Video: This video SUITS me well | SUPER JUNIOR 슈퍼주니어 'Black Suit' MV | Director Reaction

What is up, ladies and gentlemen? Today we're going to be doing one of those streams again where I don't really want to edit any of the things that I'm saying it. I would just say let's just go with the flow and see what this video has to offer. Today we're going to be looking at Super Junior Black Suit for the very first time. I have not seen any of their videos yet and I'm really curious what these kind of videos have to offer. Again, this is a group that has been suggested by you guys, so thank you very much for that. And I'm actually looking really forward to look into this video once again because I did look at it once and I want to see what it has to offer. And from what I remember, it's really addictive because it has some very interesting things, or basically some techniques where I'm like, that's interesting. I think these are things, again, that we can learn from. They're a little bit more of a stylish choice, and I think these are also very cool choices to play around with. Before we get into the video itself, like always, I would say if you have any suggestions of any videos you want me to look at in the near future, put them in the comments below. That's the best way for me to find out what you guys want me to review. And like always, you know, if there is anything that I see about a video that I don't like, guys, these are all just my opinion, and we're looking at this from a professional point of view, Super Junior or not. It doesn't really matter. You know, we're not there to bash the group. At the end of the day, it's about the production, about the editing, because there's a lot of money thrown into these productions. And I think as a producer of videos, you should really make sure that every penny is spent wisely. Everything should be done as useful and as effective as it can be. You know, it shouldn't be done in any way lazy. But let's not waste any more time and let's jump actually right into the video.
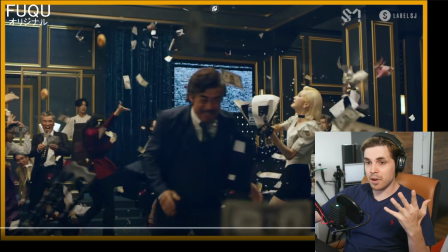And like I say, I don't really want to edit this. I want to keep this as neutral as possible. But for now, like I already mentioned, I have seen the video once.
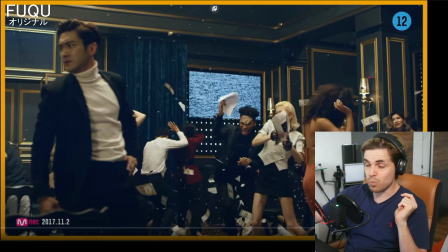So I would say let's just jump right into it and see what it has to offer.
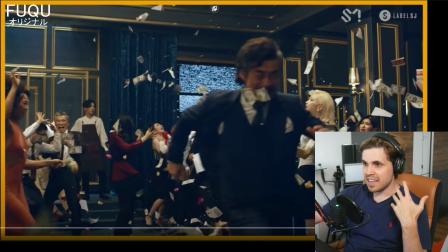I remember this as well for the first time, that everything that you see here is done in reverse.
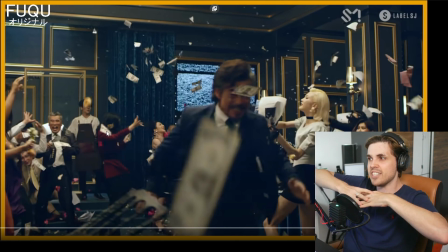It's a very simple technique. I mean, at the end, everyone is just doing what they're doing, being as crazy and as hectic as possible.
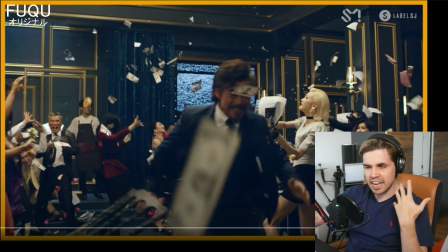And at the end of the day, they just reverse the entire shot. Super interesting. I have not seen anything as basically as close as this, but I really like what they did here.
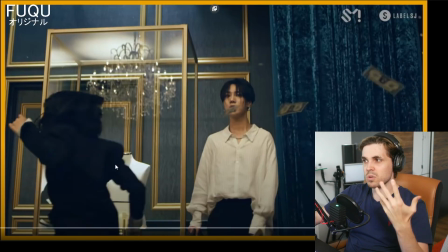And then also the multiple angles. They really planned for this, which I think is great.
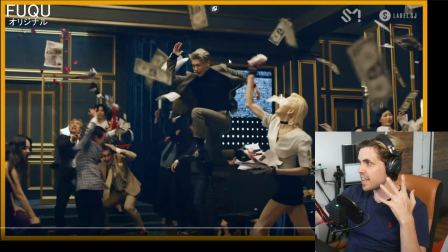You can also see what I like about some of these shots. So we're looking at this shot in particular, that the members of Super Junior, they really look as if they are planned to do certain movements, so it looks a little bit more natural.
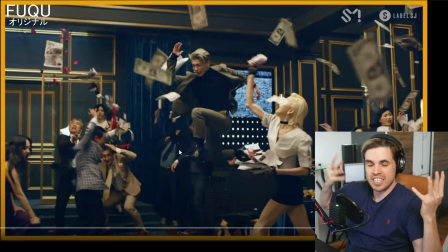I mean, yeah, he's jumping backwards, but some of the facial recognitions, it just looks as if they were not in the backwards timing. You know, they seem like they're just there doing their thing, but that's all part of the acting. They're doing a good job on that.
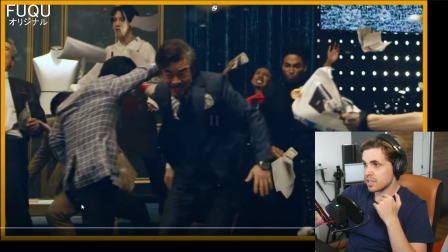For example, here,
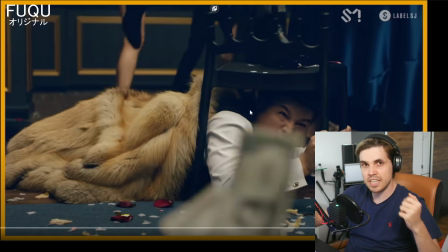I don't know if this is, no, this is not a member of Super Junior, but for example here, it looks like someone is literally in time doing his thing while everything is still being reversed. It's a super cool technique and I like it.
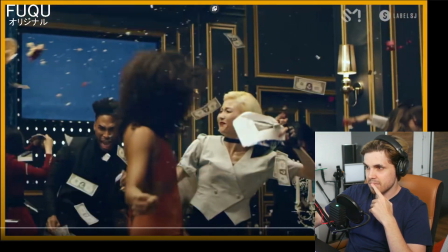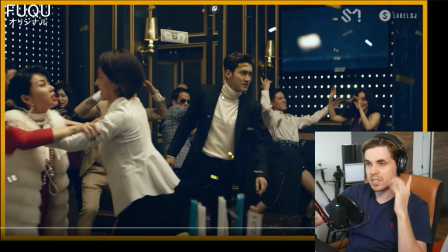For example, this scene, you know, again, you have one of the members, he's focused, it doesn't look like he's doing anything that's reversed. That's because they filmed him to do as little as possible, so it doesn't look as affected as compared to the rest.
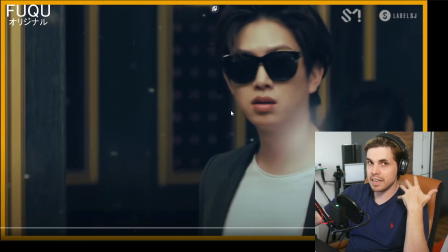Also, this shot, for example, same thing again, you know, keeping it as neutral as possible so it doesn't look as if he's being reversed as well. Super interesting what they did here.
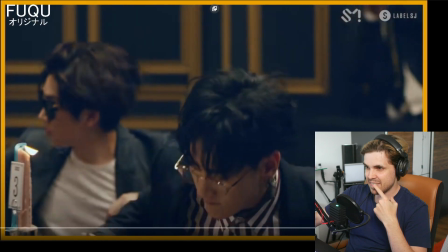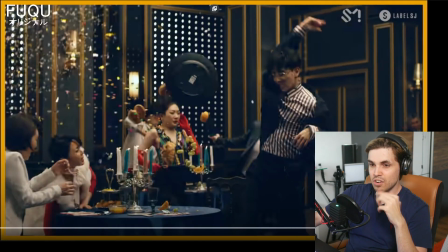Okay, before we get to the drop, I just want to say, so from what we saw for the first 34 seconds, I really like what they did here. I don't know where they filmed this or the location, but it really just seems as if they planned for this to go, hey guys, go as crazy as possible, and at the end of the day, we're going to reverse it, and it's going to even look super more cool than what it actually is.
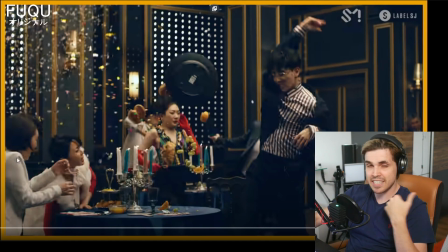Another thing that I want to point out and that I really like, it's a bit of an artistic choice here, but remember Cherry Bomb? I really hate the purple. Do you see what they did here with the orange framing? Super creative. Very nice to look at. You don't see this very often. In fact, I've never seen this on any other video, but I like what they did here.